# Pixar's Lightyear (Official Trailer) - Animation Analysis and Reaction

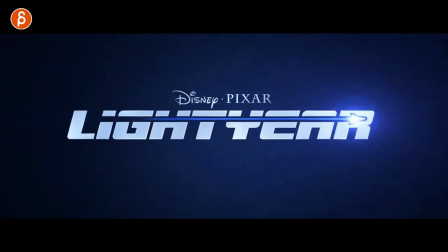0:00 Welcome back to another animation analysis, and today we're going to take a look at the full trailer of Disney Pixar's Lightyear.
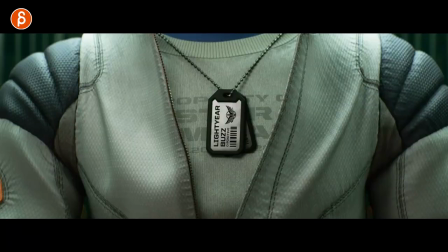0:06 Let's go back to the beginning. There's actually a lot of footage that is from the first teaser as well.
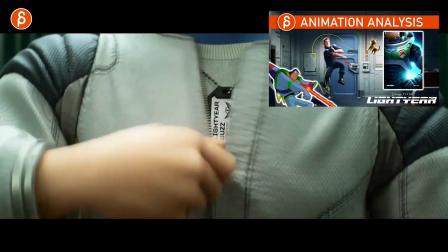0:11 I'm not going to go over this. I can put up a card to the teaser to look at these shots. They're still cool, of course.
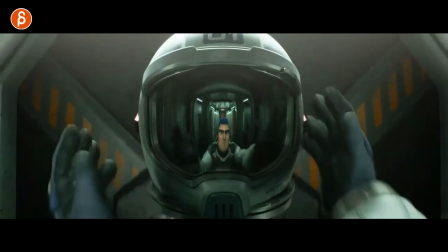0:17 This one's new. And the reason why I'm looking at this is because today is the first week of today.
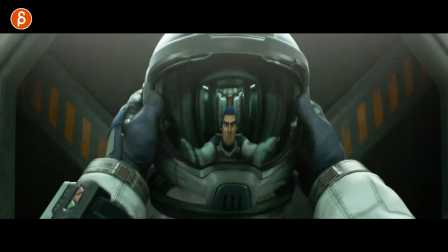0:23 Yesterday started the first week of the new Academy semester. And this is a great moment to tell my students to look at trailers.
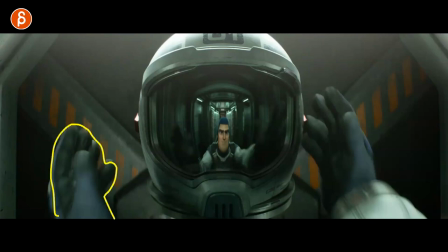0:30 Why? Because even on a shot like this, what do you notice? You have the hand here and you have the hand here, and that is for asymmetry.
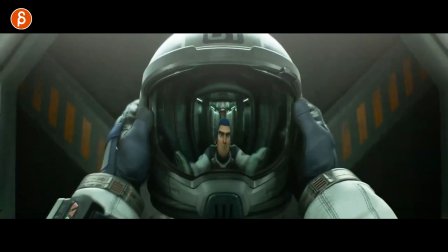0:38 So right off the bat, something to learn. Even how he takes the helmet off, it's not up simply one axis.
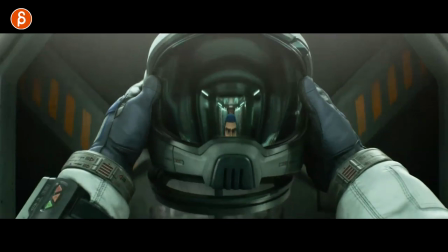0:44 There's a slight rotation in there, the slight roll over there, and then bringing it over slightly over there.
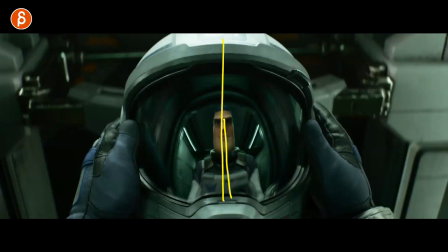0:51 And even here, it's not quite in the middle. This is still different. This might seem super simple, Michael. Really, really. But yes, it's something that we constantly talk about to students, is asymmetry.
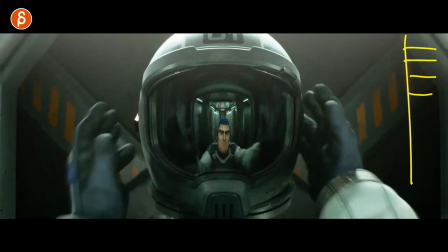1:02 You want to go away from, you know, in your Maya, if you animate in Maya, all your channels being maybe only one channel has values and the rest are in zeros.
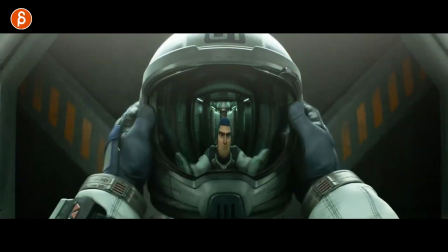1:10 Just think about the organic offsets and asymmetry in characters. And this could be in posing and movement and so on.
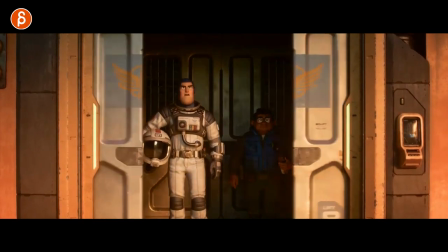1:16 Then we get into this, which I thought that's already a great example. Also, just for myself, I love orange.
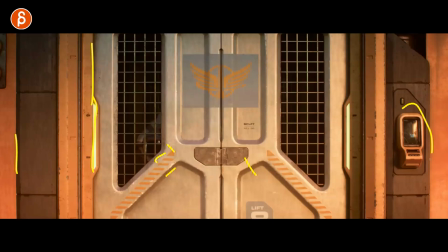1:23 You got orange and tech. Oh, this goes back to the teaser there.
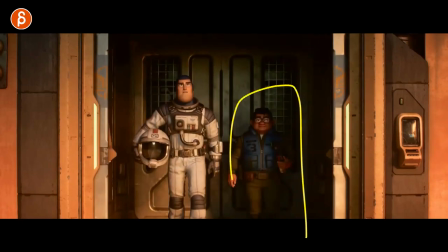1:27 Cool stuff in there. Cool new character. But it's the walk.
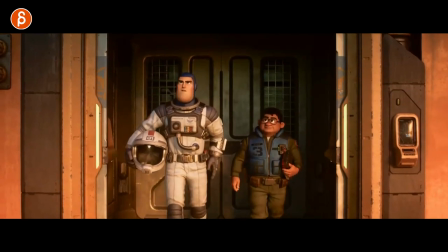1:31 So you have a walk that's interrupted or just kind of spiced up with a slight change in adjusting his clothes.
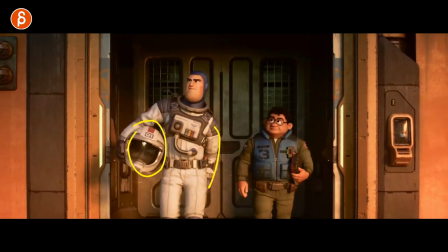1:38 That gives you that, plus holding a prop. Again, gives you asymmetry.
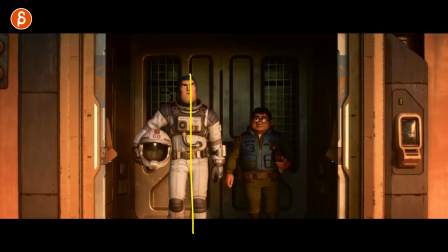1:43 There's a change in posing, so it's not just the mirrored walk. So even just that is going to help change your posing a little bit.
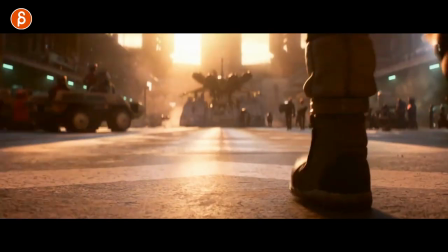1:50 So for me, that's what I'm going to focus on. That's focusing on every semester.
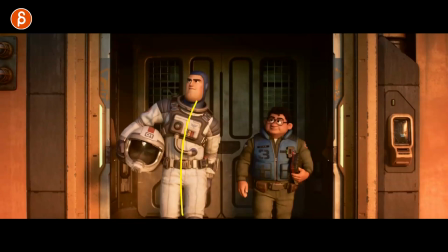1:54 It's just making sure that your performances are fun and believable and have asymmetry, and just something that you add an extra thing. This could be a prop like this, or an adjustment to cloth or prop, whatever you have,
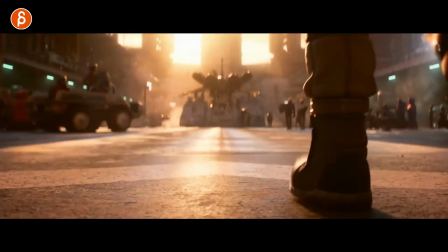2:06 to break up a movement and give this, you know, something else than just your default movement.
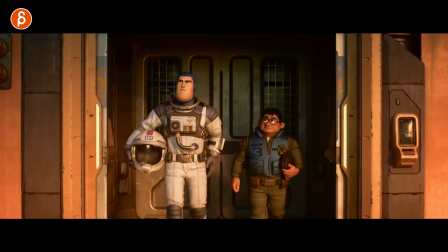2:10 I do like also the contrast in timing.
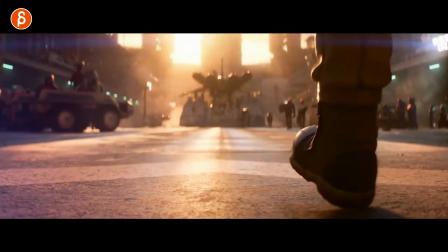2:13 If you look at his walk versus his, bigger steps, more confident, and he's got this little beep, beep, beep, beep.
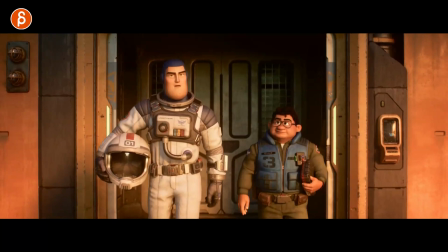2:21 It's cute though. I like it. Always got your classic hand pose like that.
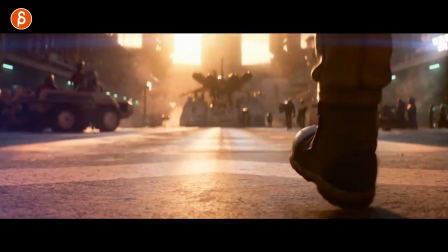2:26 Even he has something that he holds on to. It's good stuff though. That is the same.
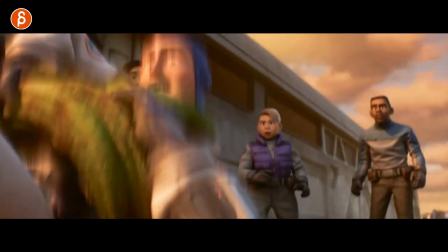2:31 Again, there are a lot of things that we can screw up or just keep playing. That one, definitely go into the teaser.
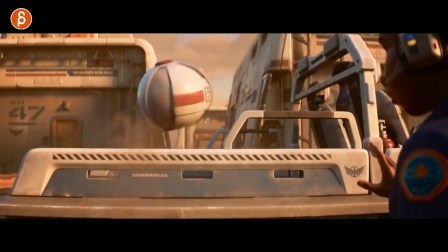2:36 There's a lot of stuff going on in terms of body mechanics that are great. Same thing in all of these.
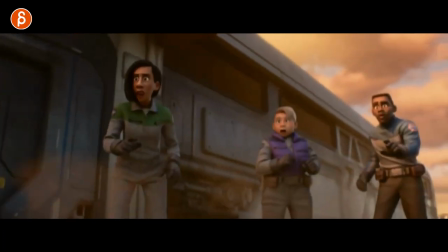2:41 We talked about that before. This is new. This is the extension of the shot. And this I like because of the contrast.
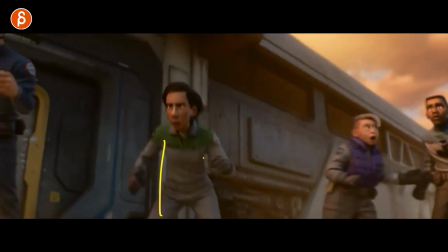2:46 This is a cool moment of you could show off body mechanics with different characters. Yes, it could just be one, right? But let's pretend you have multiple characters. You have different sizes and age and so on.
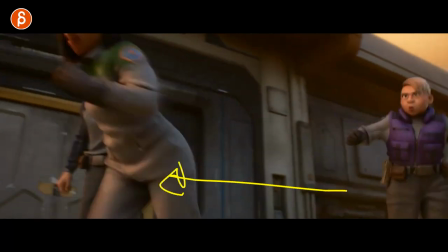2:56 And it's dynamic in terms of screen direction.
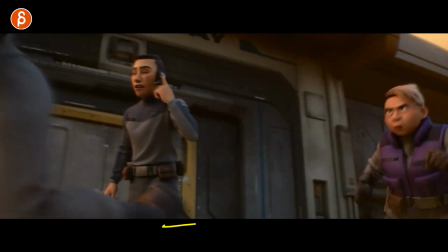3:00 It goes through the frame and you have the lens, basically the lens, the characters running, and the main character, this guy here.
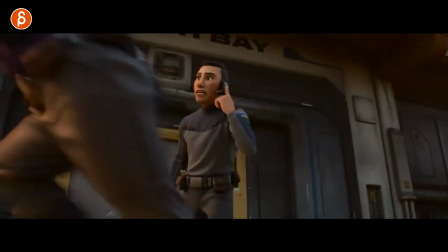3:07 So for me, this is a cool example of doing lip sync. That is this, right? He talks, but you got the contrast of lots of movement and it's cut off,
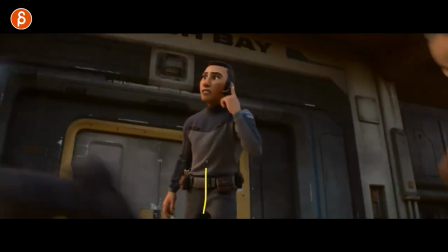3:17 cropped here, going this way, while he is leaning the other way and being comparatively very still.
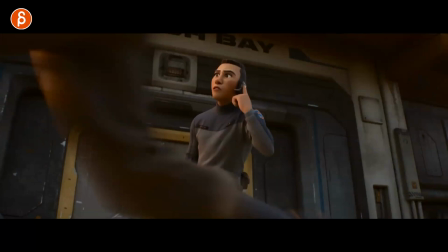3:24 I know he's moving, but compared to these, he's a lot more still, and it kind of stands out because it's just a swooshing motion blur movement.
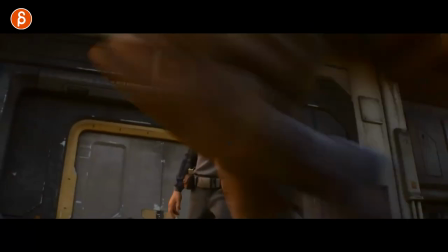3:31 But I think that's a cool shot as a student to do.
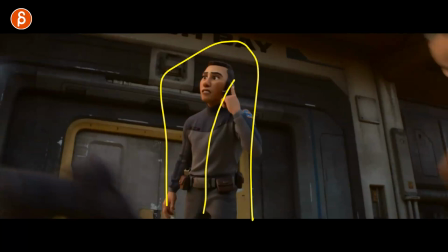3:34 You know, if you want to do a little bit of lip sync, nothing too crazy, it's just kind of there, and it serves as contrast with some mechanics you can do.
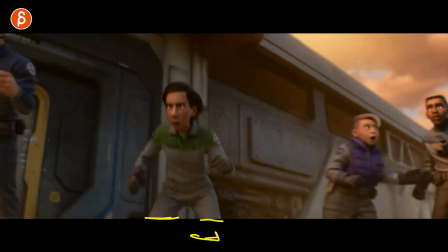3:43 But again, nothing super crazy, because you don't see the rest of the legs. You know what I mean? A lot of it's cut off, so you don't have to animate everything.
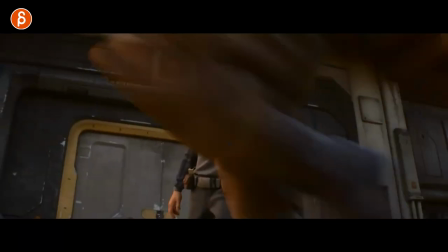3:50 I think that's pretty neat. And dare I say, I might steal this for a future shot. It's pretty cool.
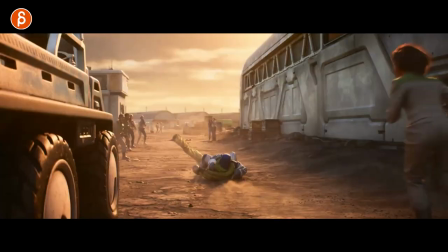3:56 This, we talked about this before. This isn't another video, but I do like the interaction, the bumps in all of this.
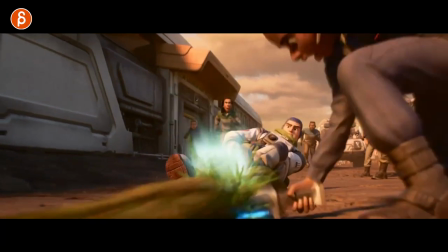4:01 Same thing here. We saw that before. Someone, I'm sure, does like a shot-by-shot comparison. Are the effects different?